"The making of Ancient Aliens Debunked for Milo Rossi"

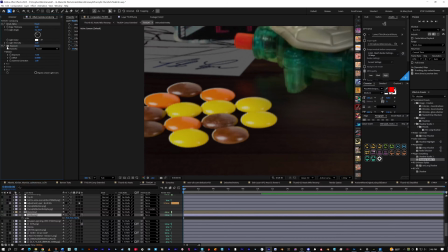[12:16]
Like, it just looks like shit. It looks like garbage. So we're not. I couldn't do that.
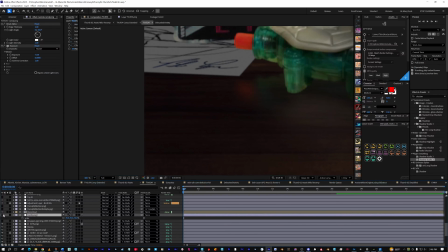[12:21]
I couldn't let that swing anymore. So that's where I went over into my 3D program,
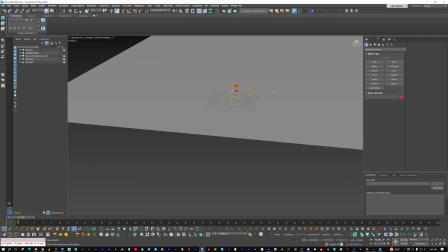[12:29]
and it's just a very very simple or well, it is a simple program to be honest, but a simple scene.
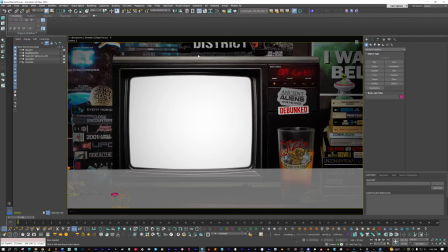[12:36]
I put the picture in the background so I'd have the right dimensions, 16:9 aspect ratio, and about where I'd want this. I put like a little grid on there so I'd get the perspective somewhat right. We were gonna maybe have the beer glass.
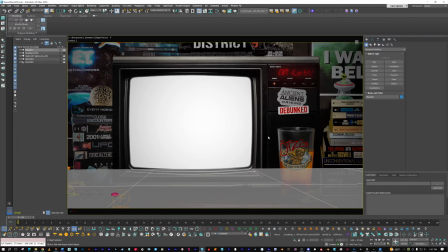[12:51]
I decided against it because Milo was gonna be there and it'd be really distracting to have this fancy graphical text sticking out. But maybe the next video, who knows? We're playing with stuff. We're just trying to have fun and learn and teach you.
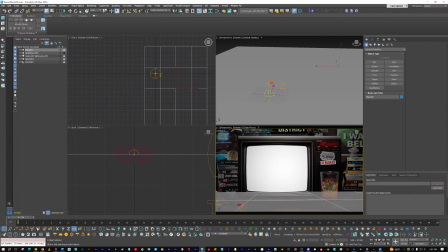[13:05]
Oh, sorry. That's not what I want. Here we go. So over here, I was it's the hardest model in the world. You just make a sphere and then you squash it down.
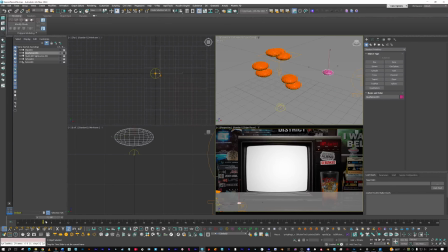[13:18]
It was a very simple model, but then I put it into a little particle system thing, and it renders out some rigid bodies for the candies. So then the candies are there. They're actually 3D. They're actually real.
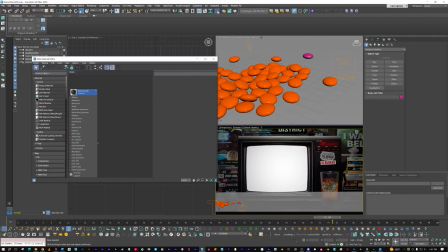[13:33]
And then opening up the shaders, the material, doopy doo. The floor needs a reflection matte material, so you can pull the reflection, and I'll show you and talk about that. But it's easier to just kind of go through this. So the material for the Reese's Pieces.
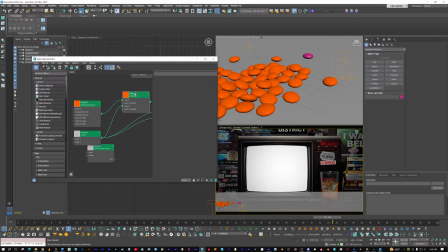[13:51]
This is the whatever. This is the texture for it, but the texture is made up of this. If I click on this, you can see it's got the colors: yellow, brown, and orange. And then there's also just like it's a very very subtle
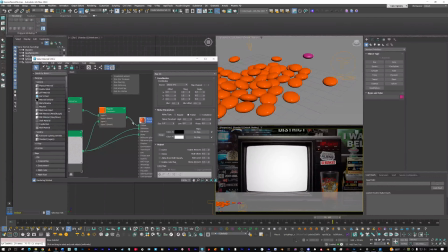[14:07]
noise pattern that I'm also using as a bump map on the whole thing to try to like have it not be 100% perfect.
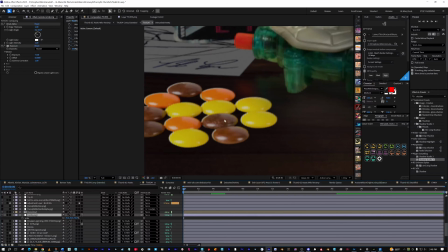[14:15]
Because when we look inside of here at the original photo, there's still like some noise from like the candies rattling and bumping against each other. The drying process, it gets a little bit of a craculature or something. It's not total mirror finish, but I just tried to match it the best I could.
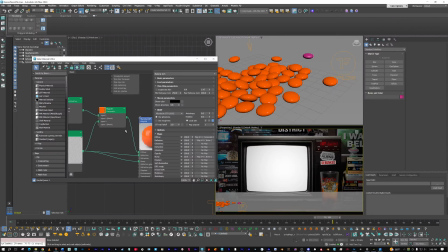[14:33]
And then from there, I rendered out some passes. And once you have a pass rendered out, that's just like, what is that? Some people will know what this is, other people might not.
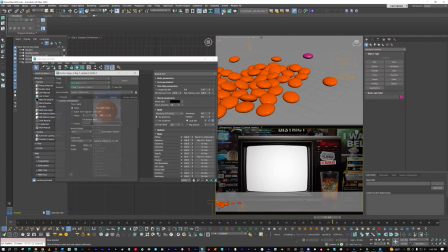[14:53]
I'll talk about it. All right, opening up the frame buffer over here.
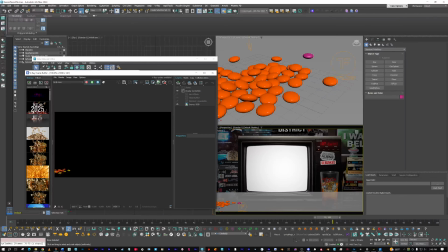[15:01]
Alrighty, so I'm gonna press play on here, and now it's rendering from the camera view of what I want.
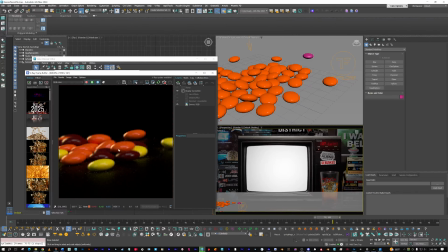[15:08]
I'm gonna zoom in here, but now we can see that we have a light, we've got a reflection, we've got shadows, and the issue that I was having in After Effects, like I cannot take this candy,
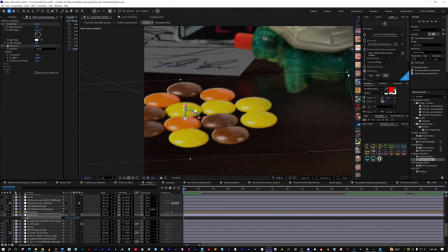[15:22]
say that I wanted to make it shorter, like alter the perspective, you just really can't do it. Because then you start flattening the candies, and that's all that this can ever be is flat,
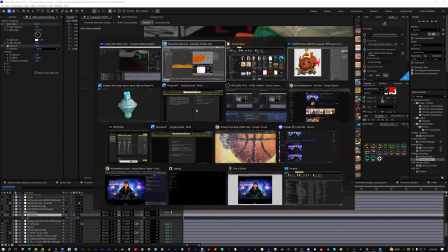[15:35]
only from one angle, and that's the angle that the original photograph was shot from. Plus or minus 10, 15 degrees, who knows?
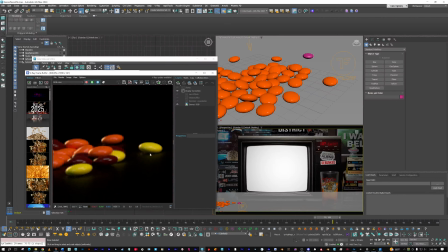[15:43]
So yeah, that's why I did this, just so they could stick out, and then I could put things behind them even potentially.
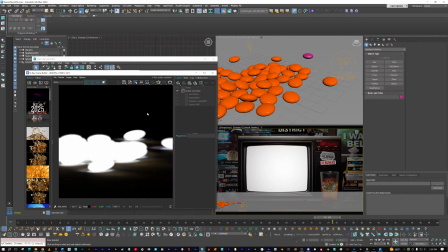[15:49]
So inside of here, you got your alpha channel, which is lovely, and then you have your reflections.
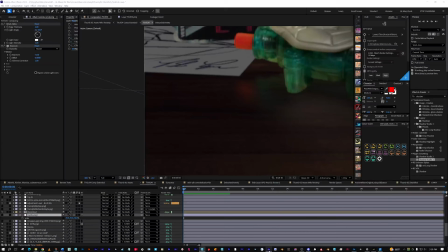[15:57]
So I just saved out two little files, and I'm going to show you those in here.
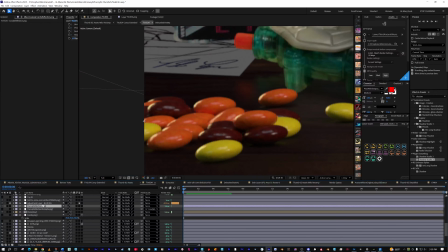[16:02]
So we have our candy reflection. Here's our candy.
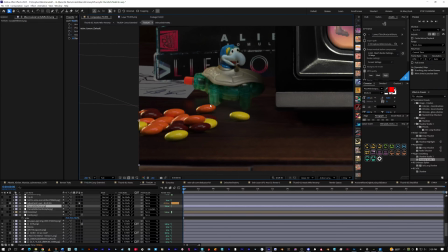[16:07]
You can see the little bit of noise on it, which is fine. And Gonzo's little leg is behind it, so it gives it a little bit more depth, not as boring. And then just a little bit of reflection on that.